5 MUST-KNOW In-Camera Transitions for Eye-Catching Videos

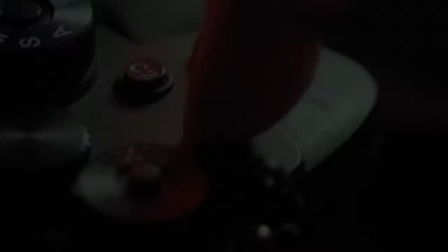(0:00)
Today, we're learning five of my favorite in-camera transitions. But Herman, why in-camera transitions when I could just do it in post?
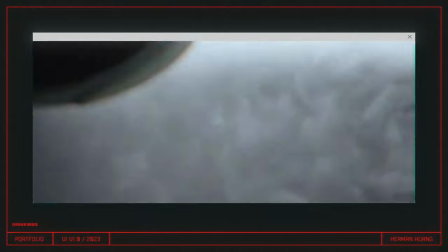(0:08)
Ever since I started making videos, most transitions I've learned over the years are done in After Effects or Proven Pro. But because they're done digitally, they give this artificial feeling that not all videos call for.
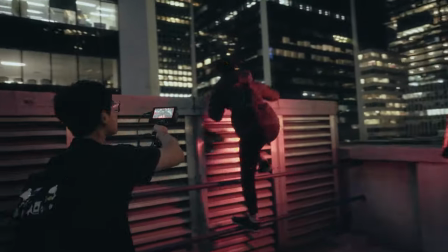(0:19)
So let's get into the transitions that I like using when I want a more raw and authentic vibe to my video. When I first picked up a camera, setting my shutter speed any lower than 1 over 50 was my favorite way of shooting unusable footage.
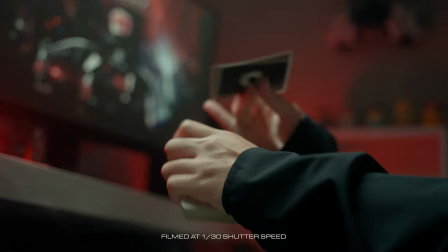(0:33)
The motion blur was unnatural, and it just didn't have this cinematic quality that everyone loses their marbles over.
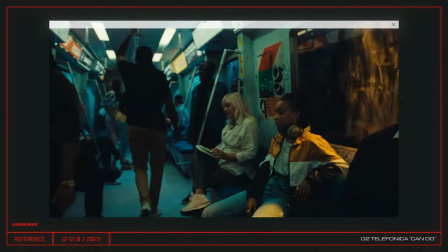(0:38)
But this transition's really been blowing up in the commercial world lately, and I feel like any stylized video that you see nowadays, you can pretty much expect this effect to be used.
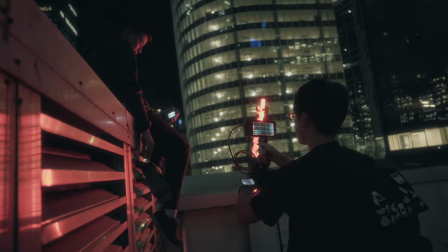(0:48)
I usually set my camera to something like 1 over 10, and then just whip it around like I'm swatting a mosquito, not drinking my blood, not on my watch.
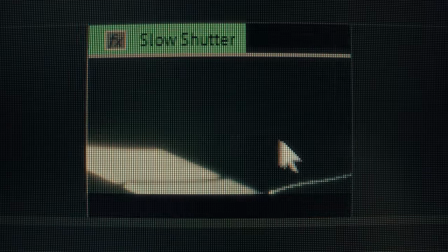(0:55)
The result is a blurry smearing effect that can be jammed in between two shots as a transition.
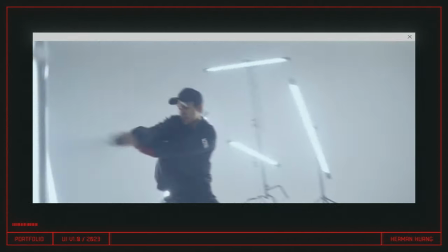(1:01)
But why is everyone crazy about this transition? I think the reason is flexibility.
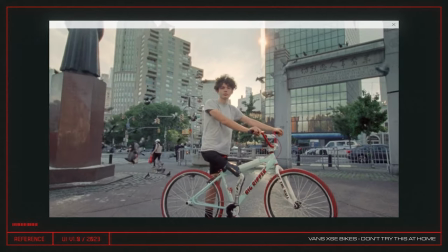(1:06)
If you're trying to build tension in your video, it's perfect for creating a sense of contrast.
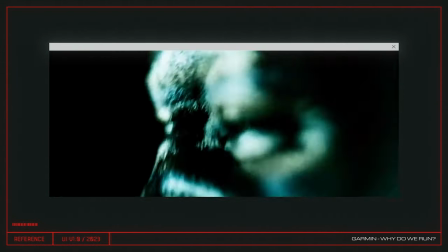(1:11)
Having a few frames with such high dynamic energy makes the shots around it feel eerily calmer.
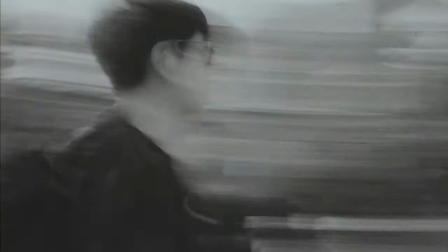(1:16)
If you place it between other high dynamic shots, then it ends up maintaining a really good flow. That's the reason that I use it a lot now and I think you're gonna really love using it too. Next we've got the rack focus transition. Now I had a crappy DSLR that I bought off Craigslist when I first started shooting videos and the focus ring on that kit lens was so loose that getting things in focus was like playing a game of roulette.
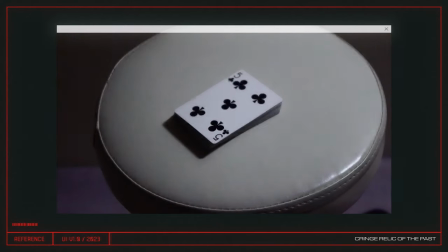(1:39)
But this curse became a blessing because it was perfect for my love of making experimental videos.
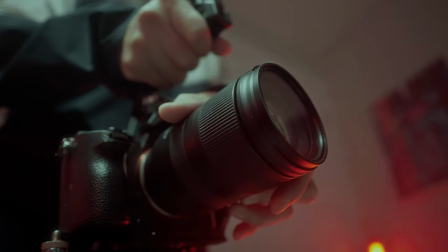(1:44)
It's as simple as throwing your shot out of focus at the end of your take and then racking back into focus at the beginning of your next shot. Blurry shots might get you dirty looks in film school but this was my go-to transition for years when doing promo videos and commercials.
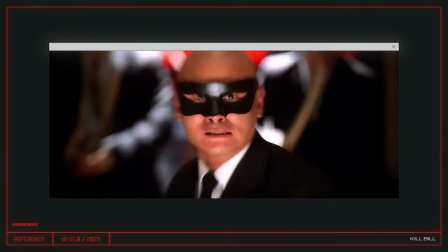(2:01)
Now if you've watched any Tarantino films then you'll know what the crash zoom is.
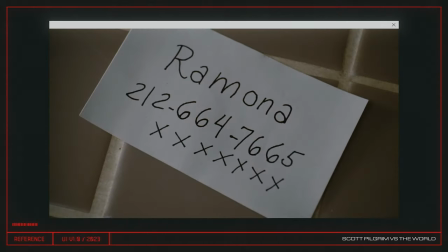(2:05)
You quickly zoom in with your lens to emphasize something dramatically or quickly zoom out to reveal new information.
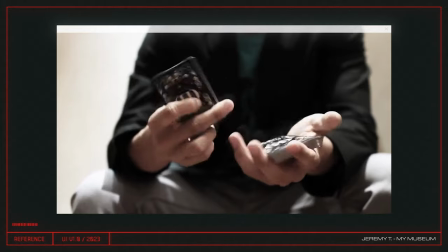(2:11)
Now I first saw this in a video featuring cardistry which is like an old hobby of mine and when I first saw it it just made me really really want to try it but it felt impossible with my crappy 18-55 kit lens so i did what every editor hears as nails on a chalkboard just fix it in post so what i did was stand further away to start my shot on a wide and then end
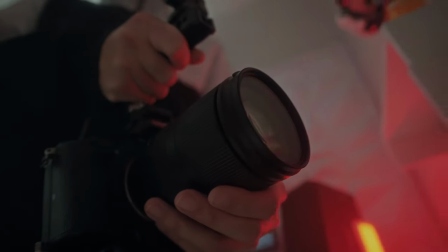(2:31)
my take with a zoom in then i would start my second shot with a zoom in and then end on what i wanted to emphasize on when you stitch
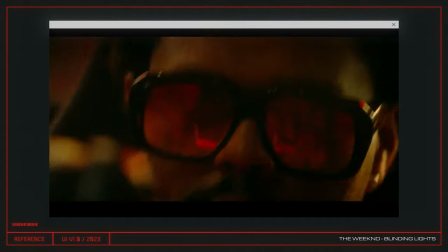(2:37)
the zoom action together in the edit it creates the illusion of one seamless shot the
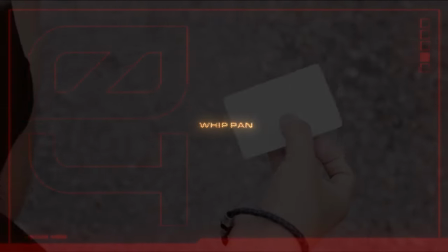(2:46)
next transition has been my absolute favorite since I started shooting videos and it's a classic way of adding a sense of urgency.
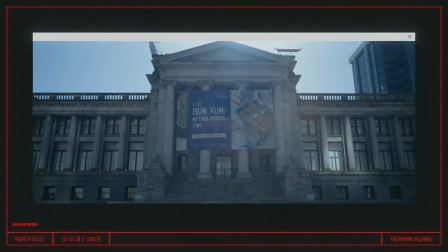(2:52)
It probably tied in with my hobby of magic tricks because I was just amazed at how the camera's motion blur could cleverly hide a cut.
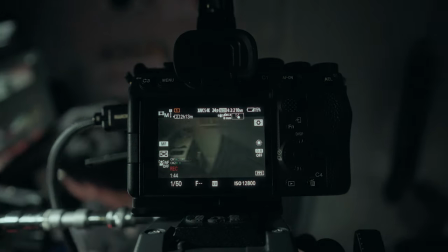(3:00)
All you gotta do is abruptly pan your camera at the end of your first shot and then start your second shot with a quick pan in the same direction.
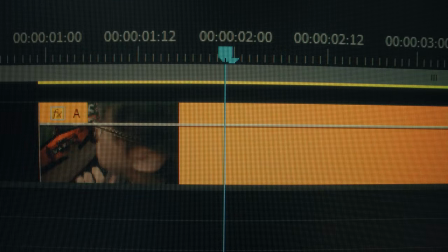(3:06)
Just like what we did with the crash zoom, edit the shots together during the motion and you've got another sick transition under your belt.
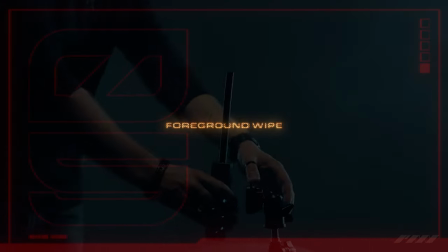(3:15)
All right, here we go, guys. This is this last one. I have a love and hate relationship because it's a transition that I loved using all the time, but I just hated how much I was depending on it.
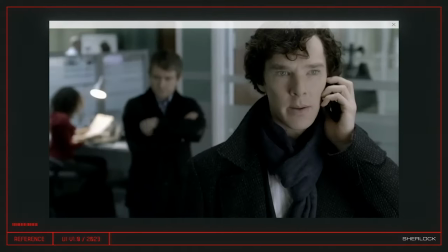(3:25)
Now, you don't do anything fancy with your camera, making it probably the most natural and unexpected transition.
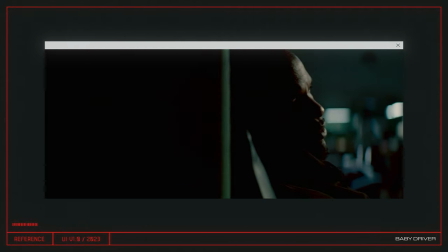(3:31)
All you do is have something wipe across your foreground to briefly hide the scene. Start your second shot the same way, and that's where you hide your invisible cut. The best way to do this transition is to justify what actually moves across your screen. You could have someone walk by if it's established that you have a lot of people in the scene you could also move your camera across another
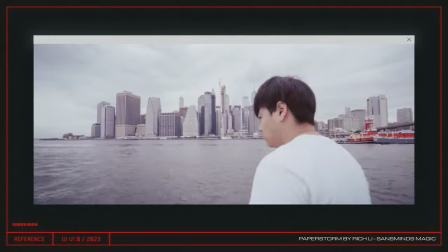(3:48)
object already in the scene one thing that i like to do a lot is just move my camera so that it wipes across my subject's body there
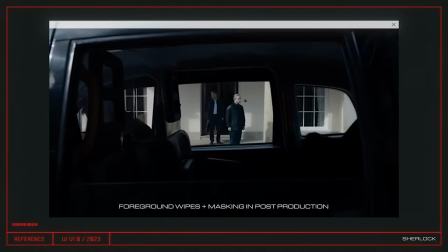(3:55)
are so many variations of this that you can explore making it one of the funnest in-camera transitions for me it is so important to remember that these transitions should only be used to enhance your story and not take over it.